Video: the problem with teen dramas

Another downside to having adults play teenage characters is that they have adult bodies.
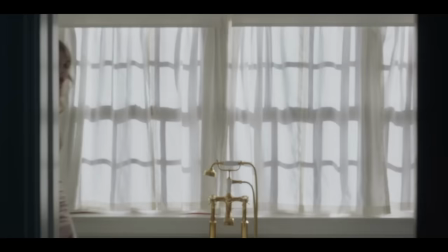8:14 And that can create a complex for teens watching who are comparing themselves to these people who are fully past the age of puberty.
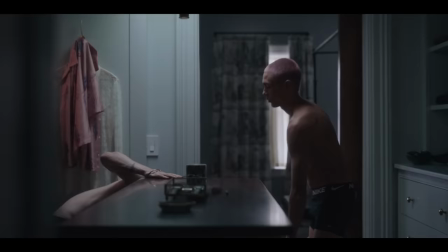8:21 Plus, you know how the Hollywood machine works. 99% of the time, the main characters are played by conventionally attractive people as well.
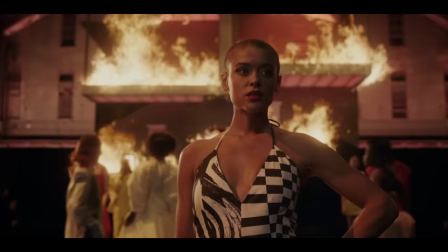8:27 So not only as a 15 year old are you comparing yourself to a 25 year old, you're comparing yourself to a very hot 25 year old.
Game changer. Archie got hot! He's got abs now!
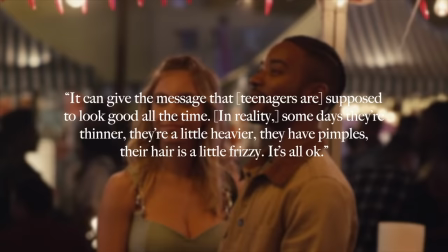8:41 Barbara Greenberg, a clinical psychologist and teen and family expert, says that by casting adult actors to play teenagers,
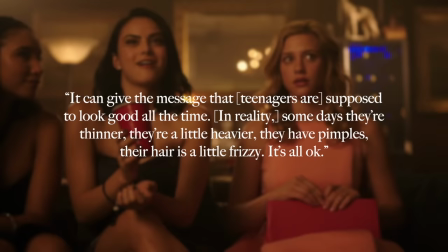8:48 it can give the message that teenagers are supposed to look good all the time. in reality, some days they're thinner, they're a little heavier, they have pimples, their hair is a little frizzy. it's all okay. so when actors look good in every scene and in every episode, it can make teenagers feel self-conscious or alone. but again, just because an adult plays a teen character doesn't mean that this has to be the outcome.
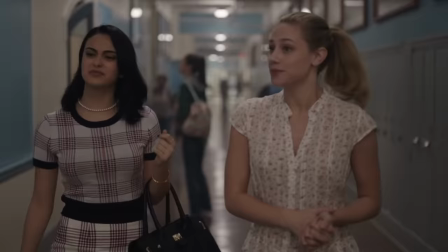9:12 framing is once again such an important part of writing these stories. i would argue that a show like Riverdale really emphasizes the actor's maturity.
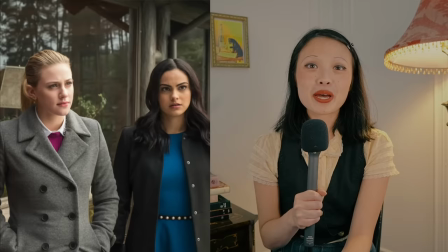9:19 The characters are dressed, dare I say, not like teenagers. Granted, I've only watched a couple episodes of Riverdale because I really could not get along any further, but the way that Betty and Veronica are styled makes them look like adults. And it's really important for the costume designer to nail the character's ages because you're already hiring older people and if you dress them older, then they're not going to resemble teenagers at all. They're gonna be bad representations of teenagers. I was watching Sex Education for the first time a couple days ago. It's a tv show on Netflix and it's amazing. I absolutely love it. I thought the costume designer Rosa Diaz did a fantastic job dressing the characters because the actors are all in their 20s,
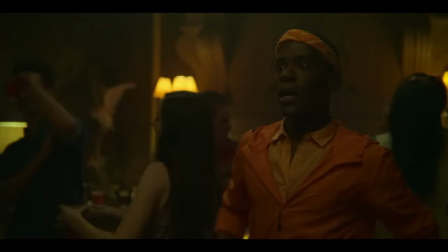10:02 but they dress like teens and therefore look more like teens.
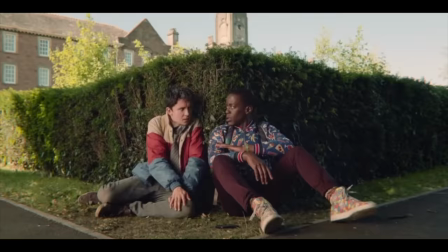10:06 Eric wears a lot of mismatching patterns that reflect his fun personality, but also show that he's still experimenting with his style.
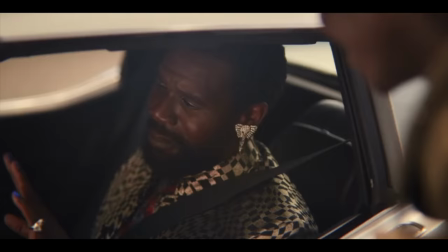10:14 He hasn't gotten things fully figured out yet. There's also a great scene where he runs into an older black gay man,
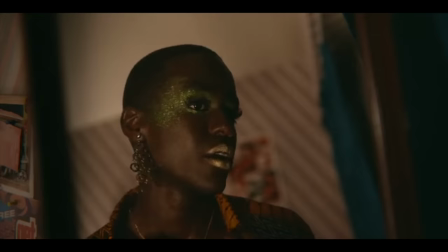10:20 and then a following scene where he copies that man's style because he's impressionable and a child.
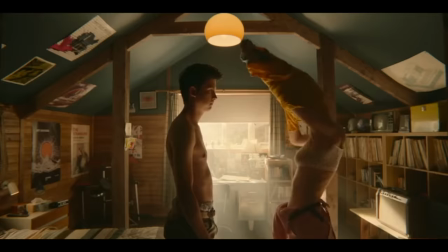10:26 Otis wears pretty much the same color blocking jacket throughout the whole show because he's just a white teenage boy who doesn't really care about fashion.
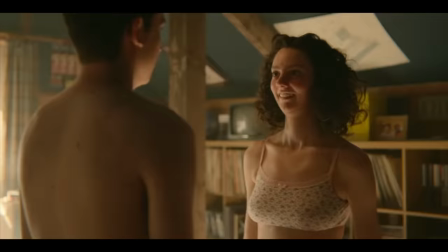10:34 A lot of the characters wear training bras and unsexy childish underwear rather than, you know, Victoria's Secret lingerie.
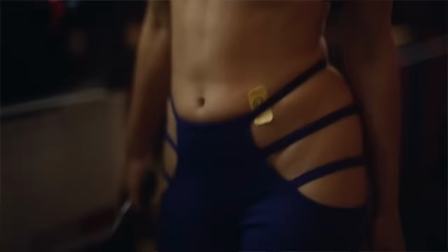10:41 I'm not saying that all teenagers dress really young. There are definitely teenagers who wear IMG-ah and who like wearing skimpy outfits.
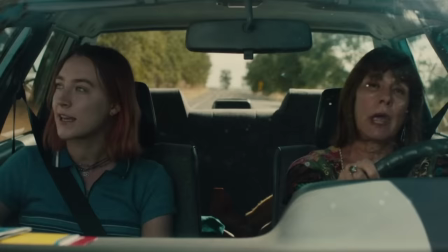10:47 But when the actors are older, it's important to dress them on the young side to compensate for that age gap.
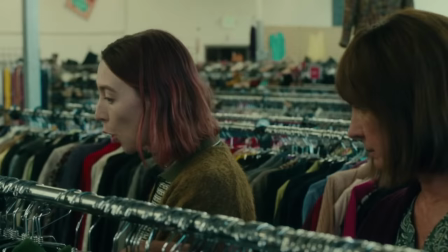10:54 A teen coming-of-age movie that I think did a really good job is Lady Bird. Saoirse was, I think, 23.
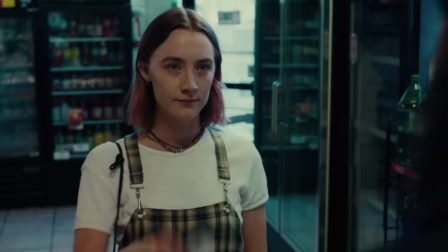11:01 So clearly over the age of a high school senior. But, you know, she wears a pinafore over a t-shirt, a look that is very young.
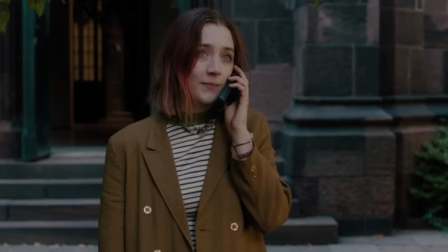11:08 Her clothes are kind of perpetually disheveled to show how she doesn't really care about anything. And then it's only at the end when she goes off to college when she wears a blazer and looks more put together to show how she's now an adult and taking her life seriously. But an interesting detail in this movie that I didn't even know until I looked into it is that during production, Saoirse Ronan actually said she had an acne breakout.
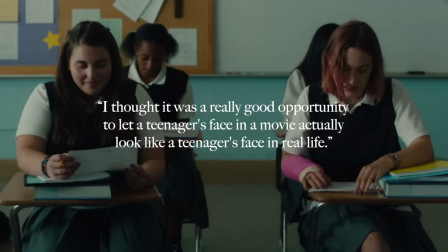11:29 And the makeup artist asked her if she would be okay letting her acne show. And she said, yes.
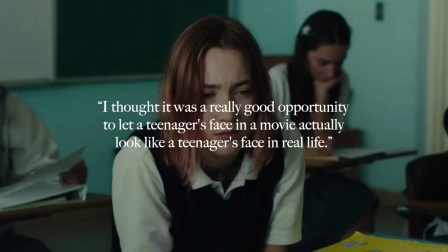11:35 Saoirse said, I thought it was a really good opportunity to let a teenager's face in a movie actually look like a teenager's face in real life.
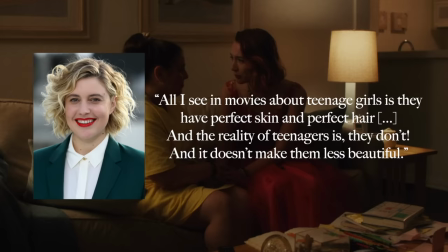11:42 And the director of the movie, Greta Gerwig, also said this, All I see in movies about teenage girls is they have perfect skin and perfect hair. And the reality of teenagers is, they don't. And it doesn't make them less beautiful. What I'm mainly trying to get at is that I really wish adult actors were dressed and presented as teenagers in these TV shows and movies.